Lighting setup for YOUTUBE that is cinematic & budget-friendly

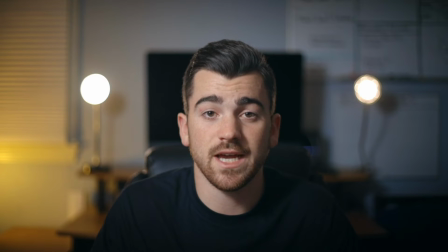249s
Right now, I'll show you what this scene looks like when this is the only light I'm using.
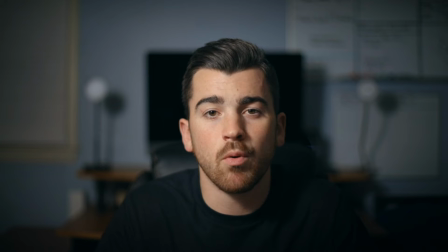256s
As you can see, it definitely gets the job done, but there are some important elements missing that definitely take away from the scene by not having them. Now up next we have the backlights. All right, yeah, I'm gonna have to turn this bad Larry back on.
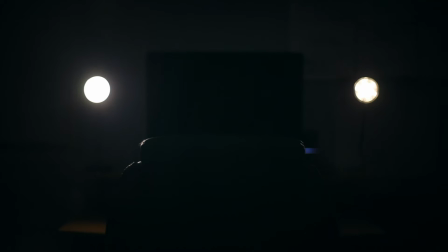273s
Oh God, I can't see anything.
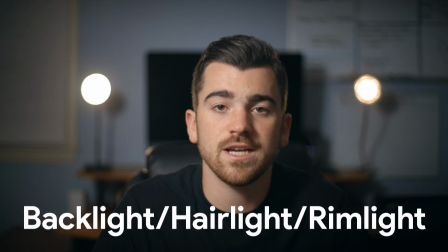279s
Now, you can call these the Hairlights, the Rimlights, whatever floats your boat.
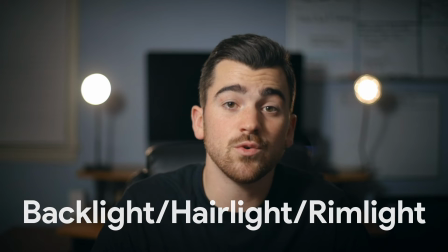284s
Point is, they do a couple of things.
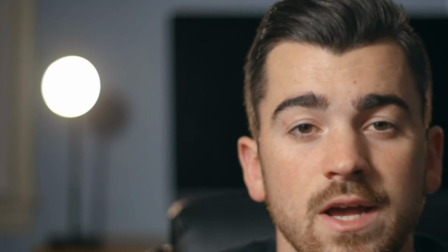287s
First, they shine directly on the back rim of my body and hair, giving me a slight halo effect and helping me stand out from the background.
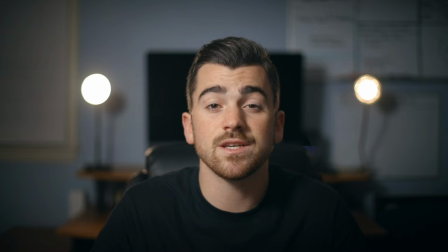295s
They also add to the symmetry of the scene.
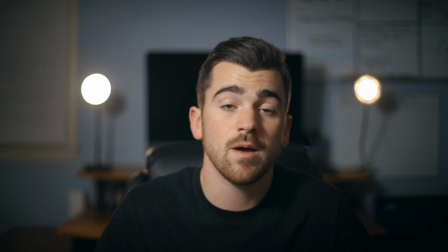298s
Now, I know I am 100% breaking the rule of thirds right now by placing myself in the middle of the frame instead of off to the side, but personally, I love symmetry, and for educational content like this, psychologically speaking, I think the eyes just naturally fall on the middle of the frame and make it
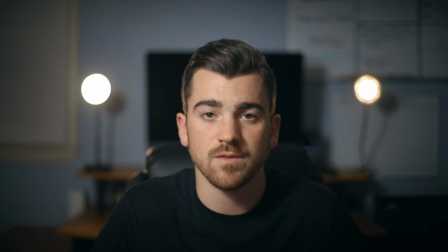317s
really easy to focus on me as the subject with very minimal distractions.
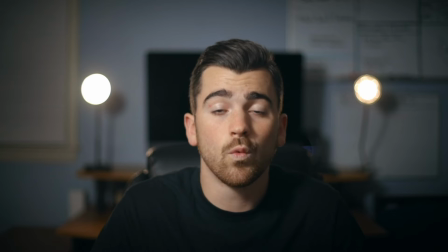321s
These lights help reinforce that symmetry while also acting as backlights. What I love most about these lights, the fact that they're literally my desk lamps. They were there long before I started shooting tutorial content like this. They're a great example of good, practical light sources.
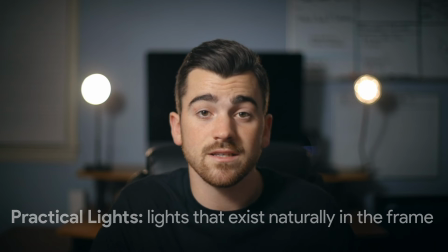338s
They exist naturally in the frame as desk lamps, so it's not offsetting to the viewer.
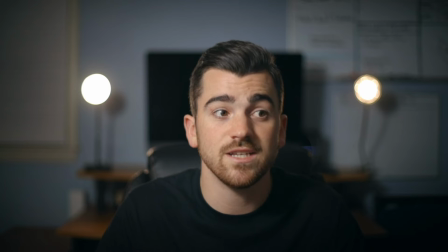343s
It's not like there's two massive aperture 120Ds sitting on my desk. That would be very distracting. Again, here's what the scene looks like with them, and here's what the scene looks like without them.
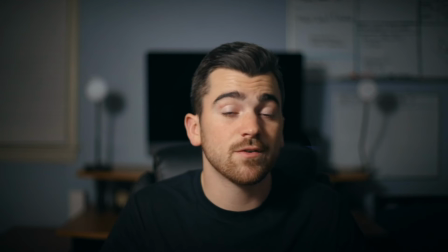355s
Like I said before, I definitely prefer having these lights on.
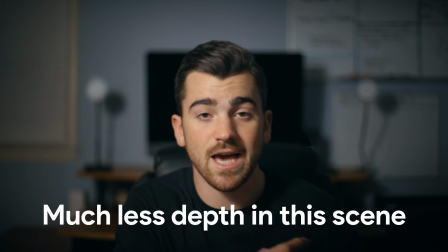358s
One, they add to the symmetry, and then two, they give me that halo effect around the edges of my body,
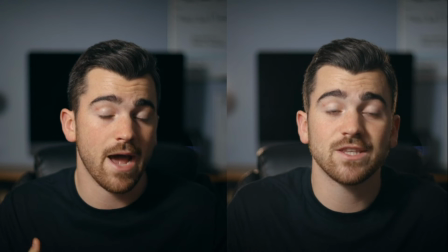364s
which helps me separate myself from the background and give more depth to the scene.
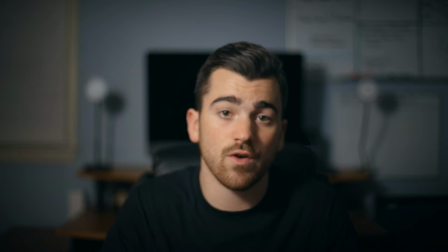369s
Without the lights on, you don't have that line of light around the rim of my body, and it makes me kind of blend into the background.
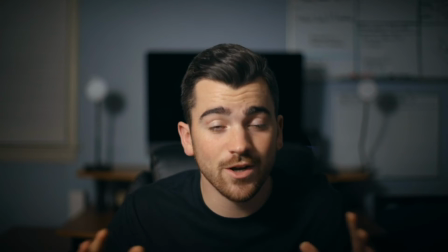376s
The scene looks flatter and less dynamic. And now the coup de grace of this entire scene, my absolute favorite light.
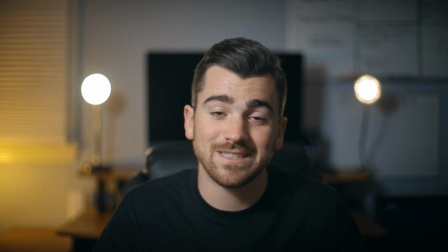385s
Yeah, it's that little orange light in the back. Again, it's another $10 desk lamp that I think I've had since I was like 12. It lasted all through college with me, and now I have it again. I've had it for years. It's a beast of a light, and I love it.
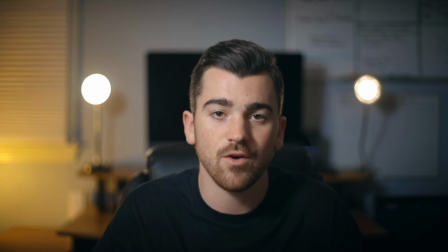400s
And one day I just happened to have it on while I was filming, and I was like, wow, that looks 10 times better than not having the light.
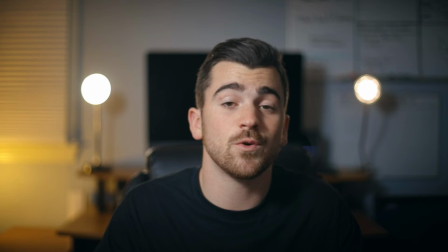407s
Now, maybe you don't love this light as much as I do, but for those of you who do love it, the reason you do is because of color contrast.
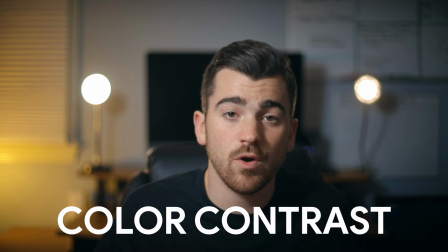416s
All of the lights that I've used to this point have been pretty much white lights.
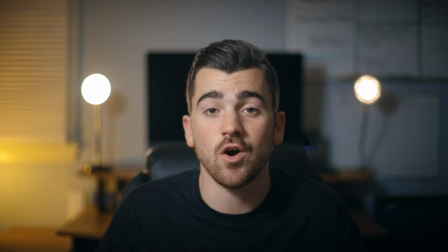420s
And now on top of that, the walls of my office are a very cool blue color temperature. Now, by introducing this warm light illuminating this portion of my frame over here,
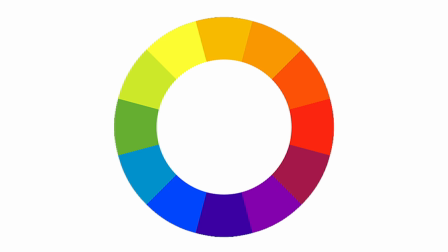432s
it acts as a complementary color to the otherwise blue and cooler tone of the overall scene.
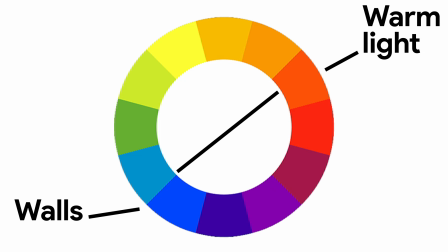438s
Complementary colors are those across from each other on the color wheel, and this particular color scheme that I'm rocking in this frame is basically the
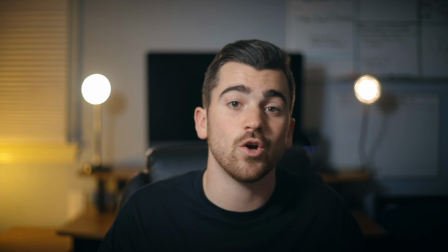447s
extremely popular and somewhat overused orange and teal look.
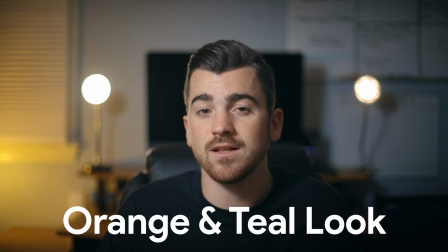451s
Personally, I do consider this to be a good balance, and I'm not overdoing it by any means.
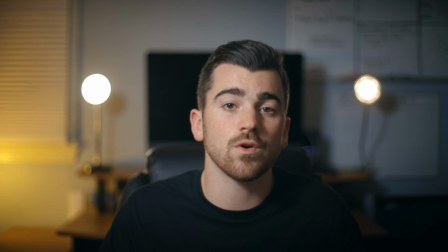456s
One really important thing here is that I'm achieving this orange and teal look in camera rather than trying
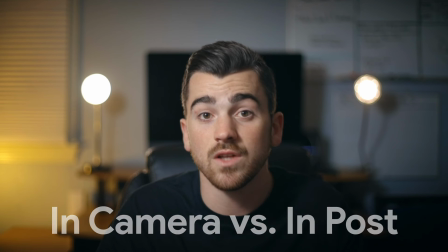462s
to shove it down your throat by applying tons of LUTs and overdoing the color correction in post.
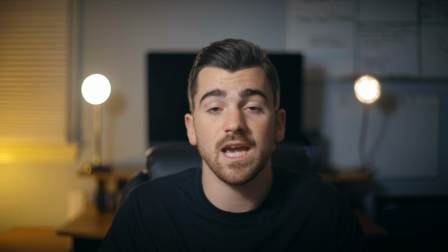468s
I think the more natural in-camera approach helps a lot. Then again, fun fact about Anthony, I'm actually colorblind, so everything I'm saying could just be complete garbage, and this entire scene could be, in reality, like purple and green.
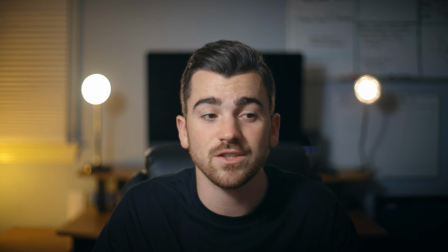483s
But I like to think that I've studied film enough and I've consumed enough content to have a very good understanding of what looks good and what doesn't. Let me know in the comments, are you surprised that I'm colorblind?